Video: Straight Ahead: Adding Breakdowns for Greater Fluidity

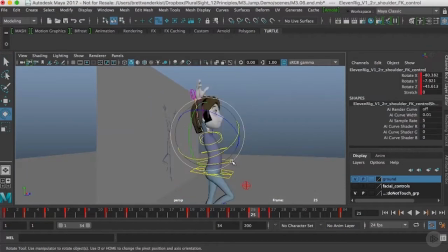So I'm going to take this reverse C curve that's running through the spine, and then it's going to snap over on the extreme to a C curve.
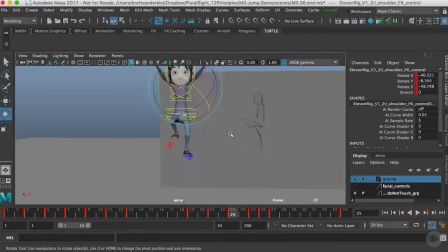And of course, I want to make sure that sense of force and direction is pulling not only the hips to the torso,
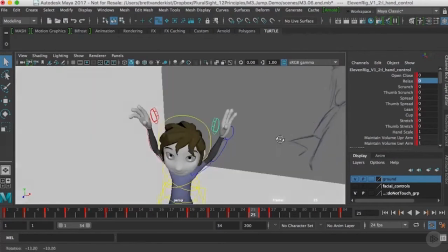but also from the torso and upper spine through to the arms,
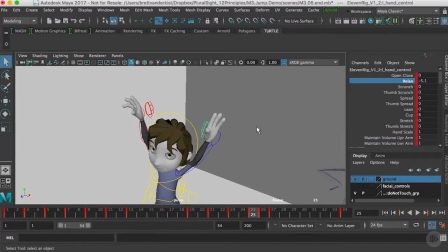all the way down to the wrists, and even in the fingers, as you'll see in a minute. I'm going to go look at the poses here for the fingers, and I'm going to try bending the fingers back a little bit again,
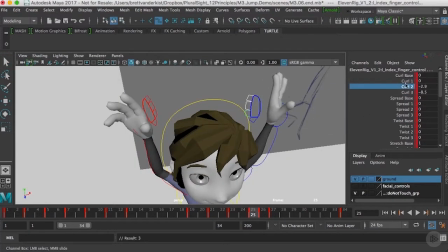trying to give a sense of direction to this pose. Where am I coming from? What force is being applied? How would that have an effect on the fingers? So I'm having them splay outwards and bend backwards a little bit more, so the hand's quite open,
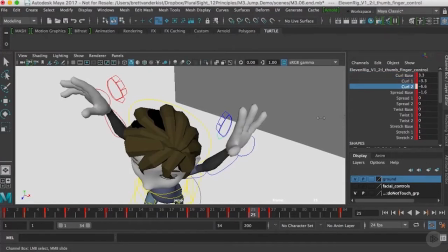and you get a feeling that it's traveling from up above and it's going to be swinging forward.
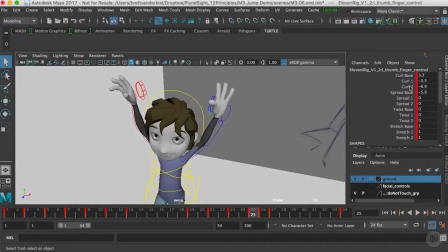Right, now that I'm looking from the front view, again, I'm trying to angle the wrist so that the hand is going to have a better silhouette from that angle,
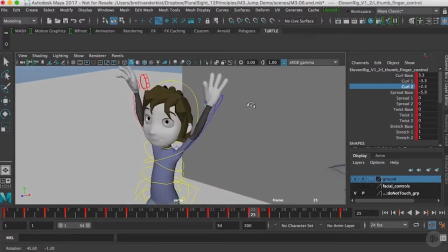and also making sure that I get the fingers silhouette as well to read really clearly,
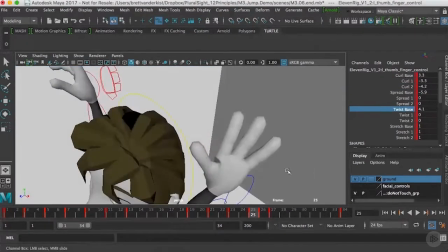and trying to get a nice outstretched view of the fingers. You can see as I'm tumbling away,
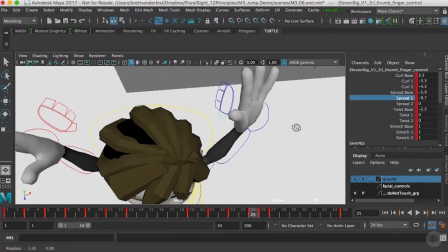it's really important to make sure you try as many channels as you can to see what they do and get experience with how to shape the fingers.
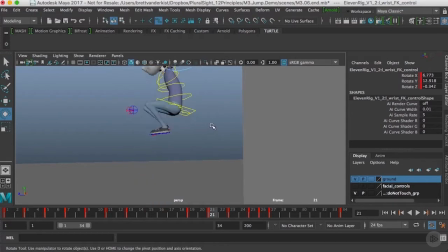Again, there's a lot of controls in the fingers. It sometimes takes quite a bit of time to get a really decent pose, but once you have it, then you can save it off and use it over and over again. And of course, Once I've kind of got a basic pose for the hand, I'll start refining the pose of the arm.
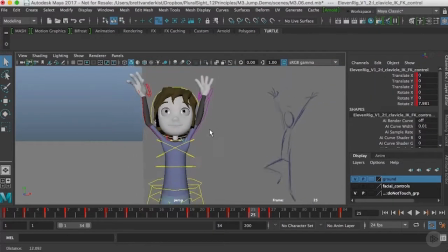Again, looking at the arm and how the shoulder is involved in raising the arm that high above the head,
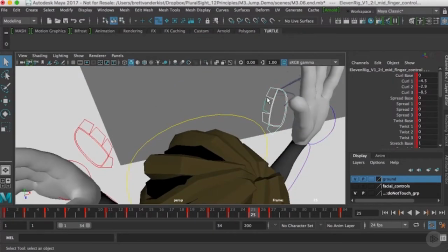it's important to make sure you are using the clavicle controls.
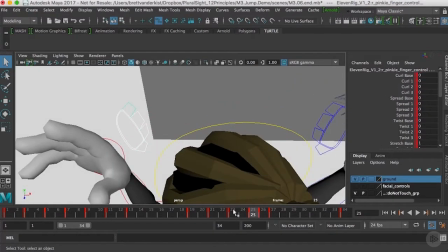If they're not engaged, it might feel very flat, and the head and neck area will feel like it's very stiff and static.
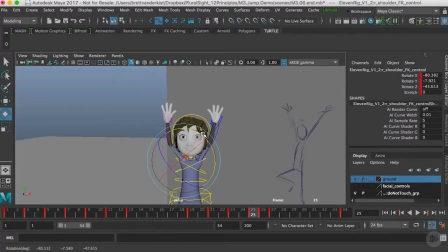It won't feel like you're getting a good stretch in the arms. With this rig, you can see there's quite a noticeable bulge under the armpit.
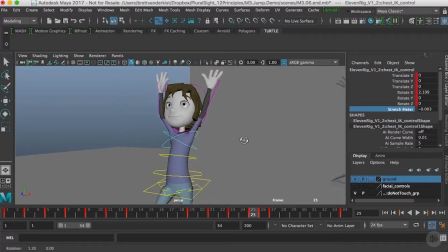I'm not going to be too concerned about that. If I just crank the clavicles up, and again, I'm getting some crashing issues along the side of the head and the hair, and I'm not going to be concerned about that in this clip at all.
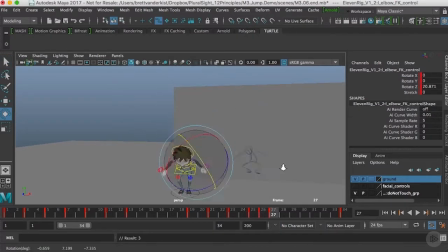We just want to make sure we're blocking in our pose, and if we need to do any tech fixes later, then we can always approach the animation from that angle.
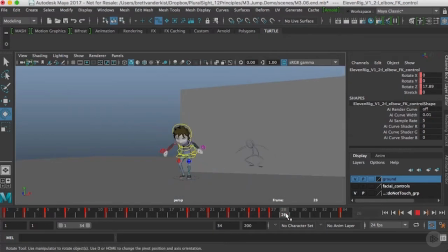All right, well, that's it for this clip. We'll see you in the next clip when we start refining the animation even further.
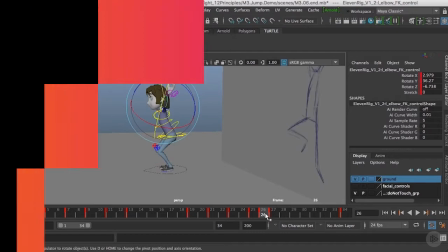See you then.